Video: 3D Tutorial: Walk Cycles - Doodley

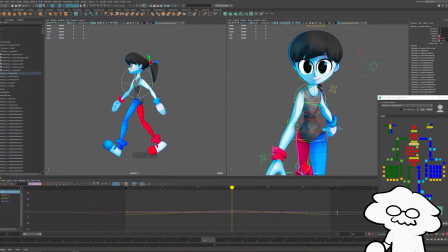(28:32)
Then we'll copy that over, and then turn it back. Yeah, it should be, or at least they weren't as exaggerated as I would want it to be.
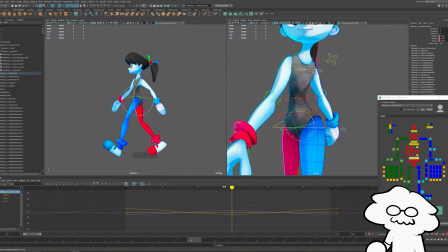(28:39)
But yeah, the hips should be rotated upwards with the other side of the hips dragging it downwards.
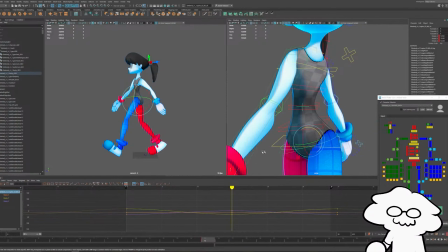(28:45)
Upper body is counterbalancing it. So if the hips are facing upwards like this, then the upper body's in the other direction.
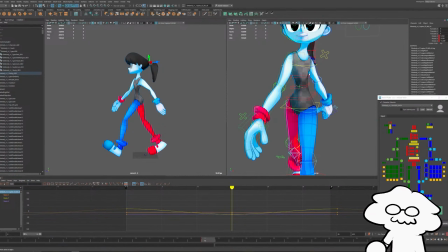(28:53)
Yeah, do I have it wrong? My brain is always terrible at getting them right. I think that might be the other way around for sure, isn't it?
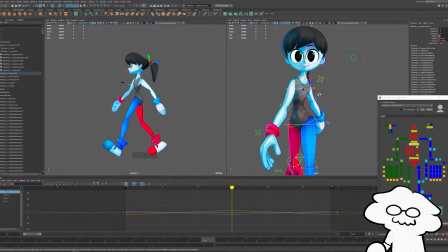(29:06)
This should be right to me. Obviously, the upper body's sort of leaning to one side a little bit too much, but we can fix that. Yeah, the leg that straightens pushes the hip upwards, if that makes sense. Okay, then I have it right. That's what I thought. It felt right to me. Yeah, I'm just like everybody else, I get that mixed up all the time myself.
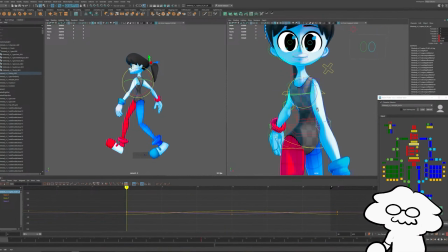(29:25)
So just as long as you have that going downwards, then the upper body should be counterbalancing it.
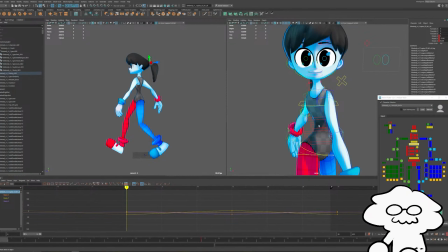(29:36)
So at this point, we're going to take the upper body, and instead of a rotation, we're actually going to start messing with the position of it. So my upper body control, this will differ from whatever rig you use. It's not going to be the same for every rig.
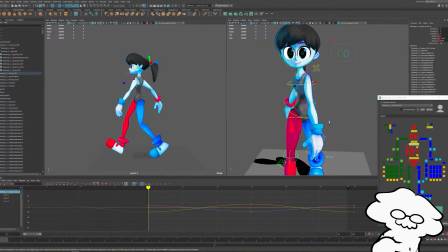(29:50)
And we're going to affect the position of it. So same principles that we had with the arms dragging behind the upper body and the upper arms movement. We'll do the same with the upper body and the hips so that they sort of bounce a little bit. So if this is close to the top of a step, then right after the step is taken,
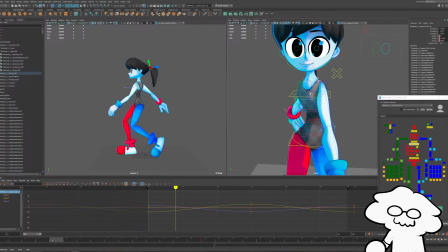(30:09)
we will position the upper body, this control, so that it goes downwards a bit. Again, your rig might not have a control like this to sort of position the upper body in its entirety, but we'll make it work.
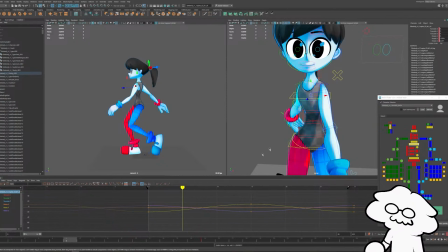(30:23)
So we'll move this down a little bit. So frame 5 or 6, we'll move it down so it kind of bounces and moves downwards.
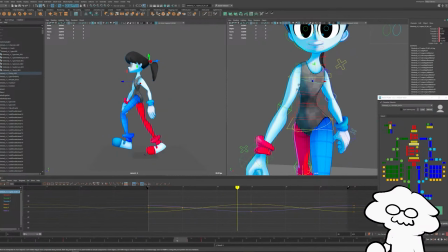(30:31)
And then about frame 13, 14-ish, just before that next step, we'll move it upward.
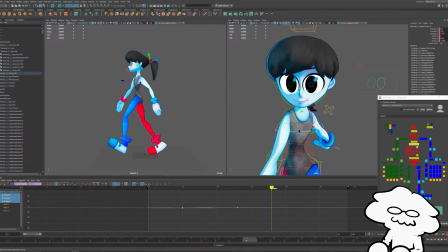(30:38)
And then we'll do the same for the next step.
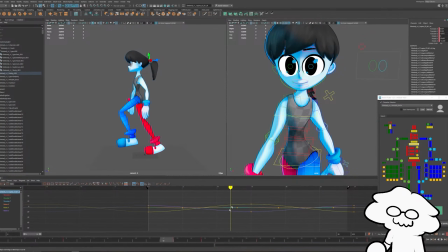(30:44)
So if we do it right, we might have to exaggerate it a little bit. So we have the upper body translate keys.
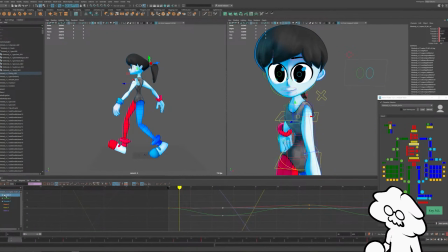(30:53)
I think, so I kind of go back and forth on doing this, but I think what I'm going to do instead is I'm going to have a key that moves upward just after the step.
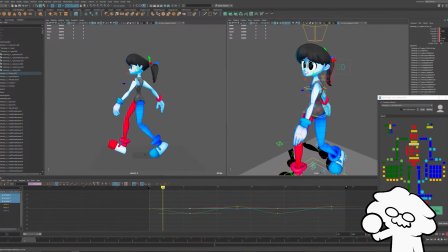(31:09)
So if I'm on frame 0, I move to frame 2 and move it upwards a bit. Then you kind of have the upper body dragging a little bit. So right around there. And then it snaps downwards.
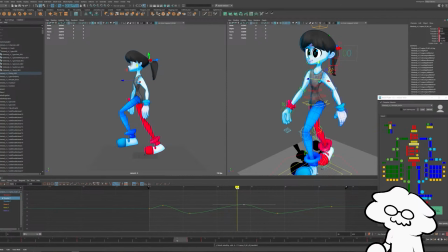(31:22)
And then we'll do the same to this one, have it a few frames after the second step, or even on the actual step. And then after the step, it moves downwards. But basically the end result that we want is a very exaggerated like position
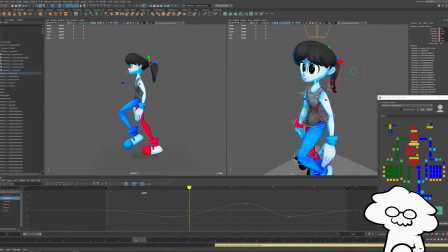(31:42)
with the upper body to have it sort of bounce after each step. Yeah, we'll leave it at that.
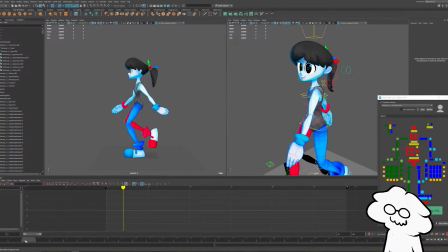(31:50)
You can kind of see it in the sort of spine compression.
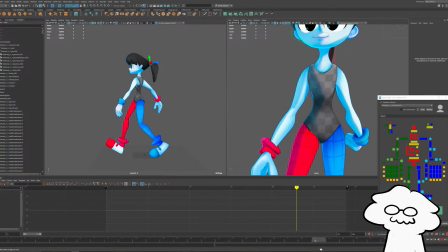(31:55)
Sort of stretches upwards as the during the up pose in the walk cycle.
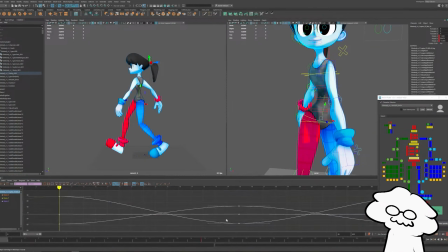(32:00)
And then we'll do the same for the hips. So in between each step, we're going to move it downwards.
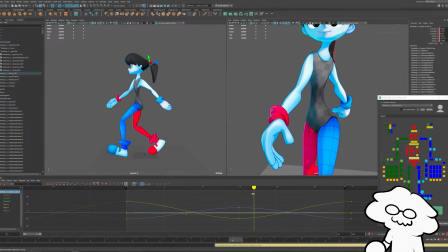(32:06)
And then around frame 15 or just afterwards, we'll key it a bit upwards.
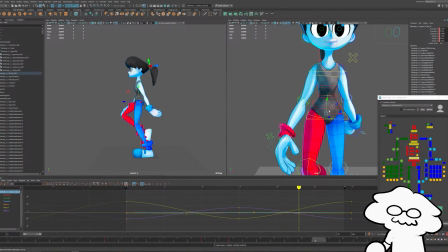(32:12)
And then just after that step, key it downwards. Should have that sort of bounce to it.
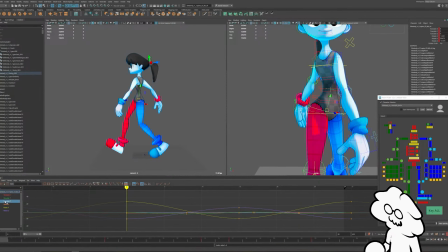(32:18)
It's a little too low. Let's move it up a bit.
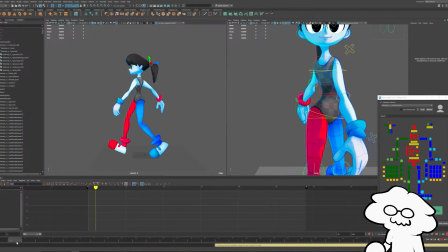(32:28)
Okay, pretty good. And then we want to position it so that the hips are moving left and right with each step.